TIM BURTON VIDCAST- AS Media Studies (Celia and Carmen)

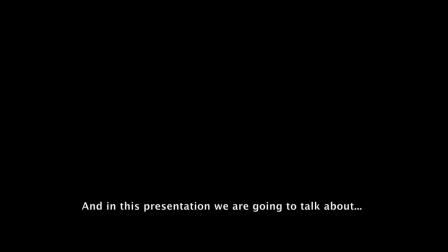0:00 We are Carmen and Celia, and in this presentation, we are going to talk about Tim Burton and his marketing strategies. Tim Burton was born on August 25th, 1958.
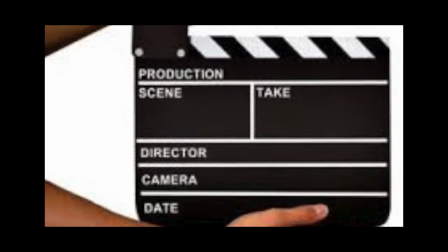0:13 He is an American director, producer, artist, writer, and animator.
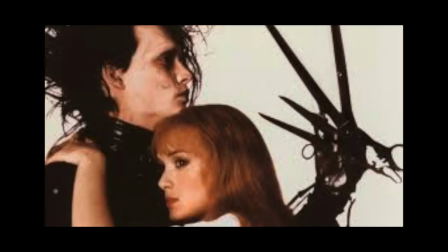0:19 He is known for his dark, gothic, and eccentric horror and fantasy films.
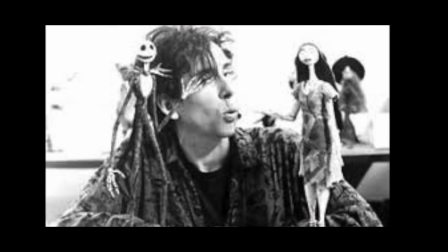0:25 Barton was an illustrator in the early part of his career and someone who's obviously
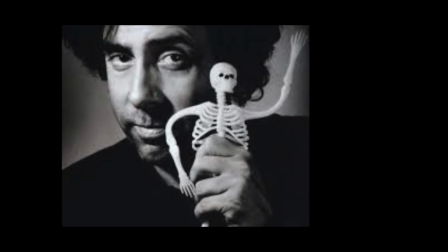0:31 drawn to stories about these are definitely not part of normal society.
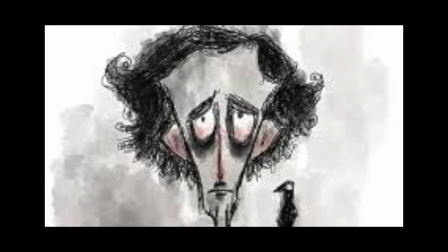0:37 That makes sense, and when he had the opportunity to show that artistic and imaginative part of himself,
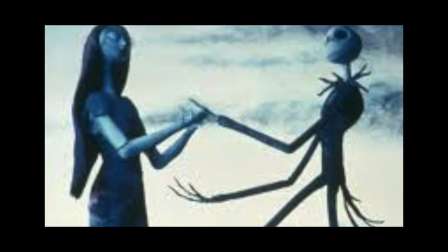0:45 that is no one of the reasons why he put so much effort in his movies.
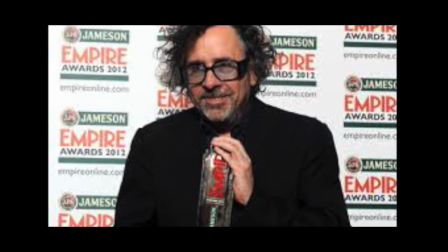0:50 He is one of the most iconic Hollywood filmmakers.
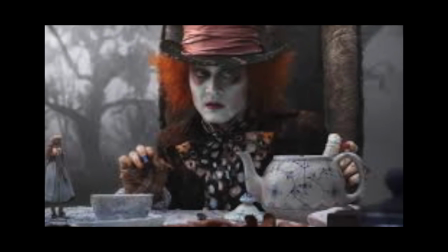0:54 Tim Burton has developed a visual style so recognizable, often copied, frequently parodied, but never bettered.
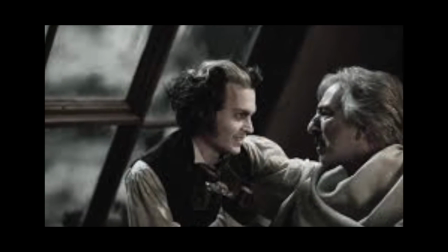1:02 His Burtonesque world of sequid, angels, and twisted trees is the perfect
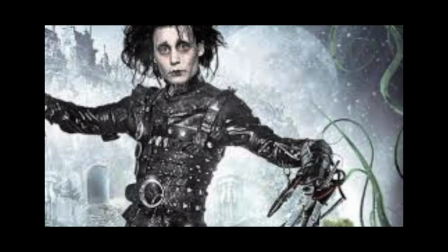1:10 accompaniment to his darkly humorous gothic tales of lonely outsiders.
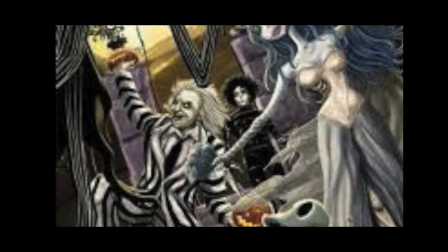1:17 Burton's work frequently straddles the line between major blockbuster and quirky independent.
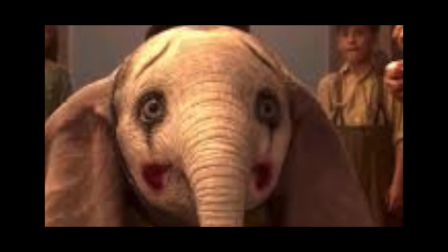1:23 Though lightened by humor and pitch-perfect amount of sentiment, these films reveal in the macabre,
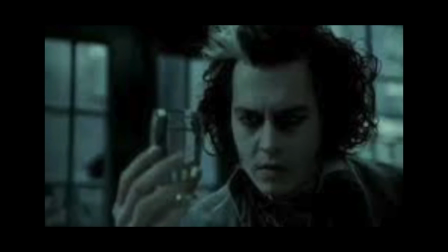1:31 and there is no denying the darkness that underlines Burton's film's vision,
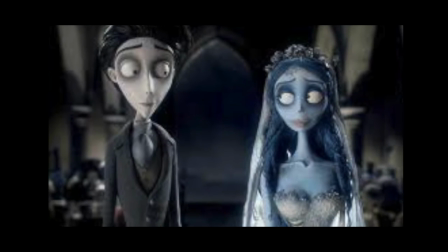1:37 even in the works ostensibly made for younger audience.
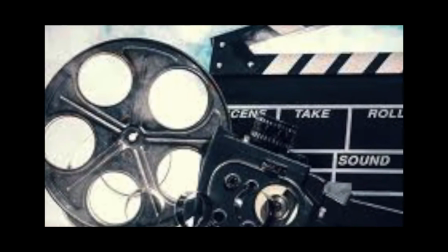1:43 Movies are a big industry,
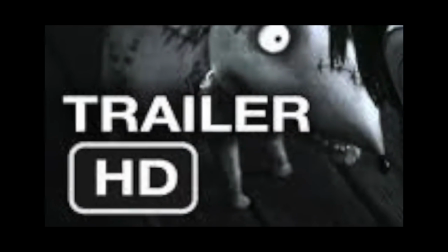1:45 and much of their success hinges on the handful of 1 to 2 minutes movie trailers that promote them.
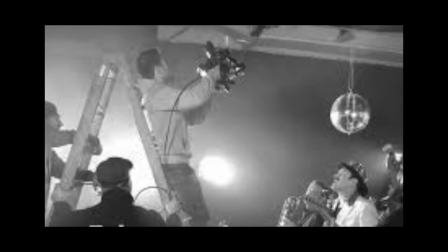1:53 There are some strategies that video marketers use to create a successful trailer.
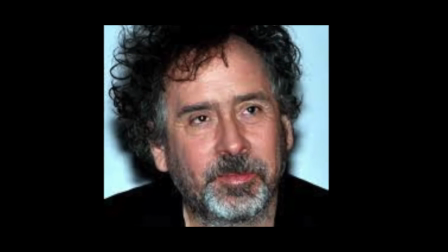1:59 We are going to analyze two of Tim Burton's film trailers using some of their criteria.
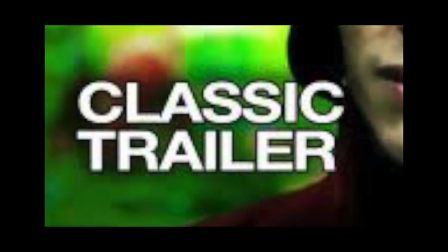2:05 We are going to start with Charlie and the Chocolate Factory. One of the strategies is to infuse emotion. How does this trailer do it? Marketing videos need to make the audience feel something. They do this by breaking down the whole movie into a trailer with a 3-act setup,
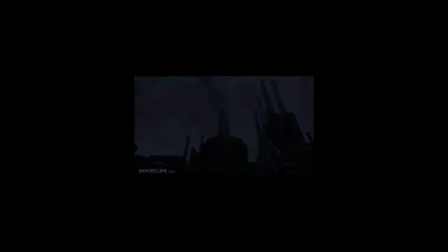2:23 where you introduce a problem, complicate it, and then bring it back home. This trailer infuses emotion because it follows the structure set before. The problem of Charlie's tragic situation is introduced. Then Willy Wonka gives a chance to everybody to get to know his fabric.
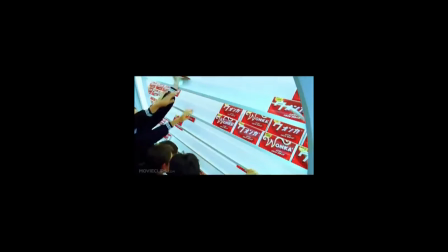2:40 The grand finale is when Charlie achieves his and his grandfather's dream of going inside Willy Wonka's fabric and discover the secret inside it.
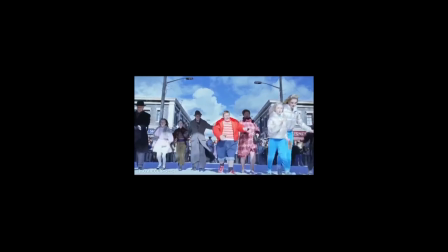2:52 This is the story told in the trailer. This transmits a lot of feelings to the audience and makes them want to see the whole movie.
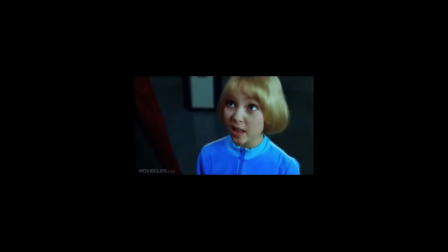3:01 Another strategy used is to begin with a powerful hook. How does this trailer begin?
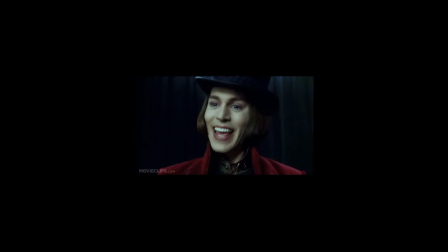3:06 It begins with a powerful hook. The first image that we see is a long shot of the city.
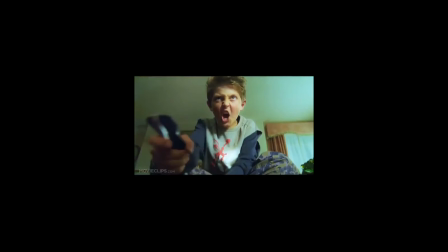3:12 It creates mystery because it looks like the fabric is abandoned.
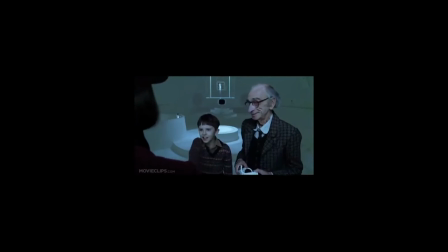3:18 The first sentences say, "Have you ever seen a single person going into that factory?" This creates mystery about what is going on inside the factory.
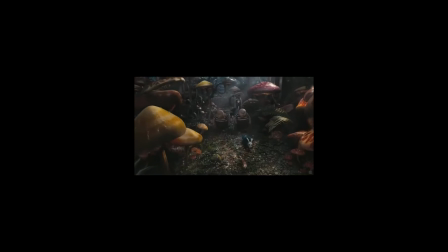3:29 We are going to continue analyzing Alice in Wonderland. The next strategy used is to create anticipation. Does this trailer create it? How does the trailer create it? It creates anticipation because when you see the Alice in Wonderland trailer, you want to see the movie afterwards.
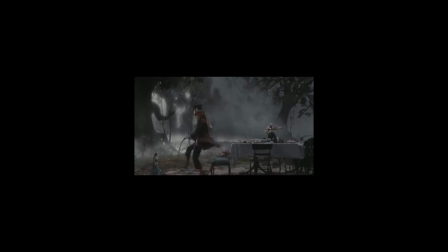3:45 The trailer needs to leave out the best part while hinting at the grand finale. This trailer shows the most interesting parts of the complete film, so the audience gets excited and want to see the film.
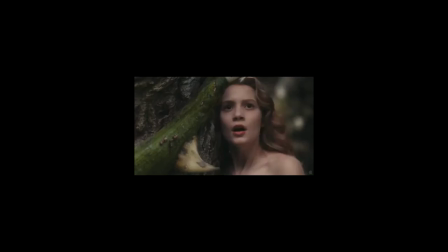4:00 Using the same strategy that we saw on the other trailer, does this trailer begin with a powerful hook?
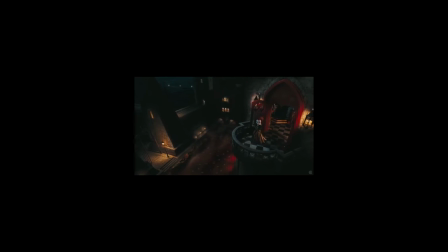4:06 Yes, it begins with a powerful hook.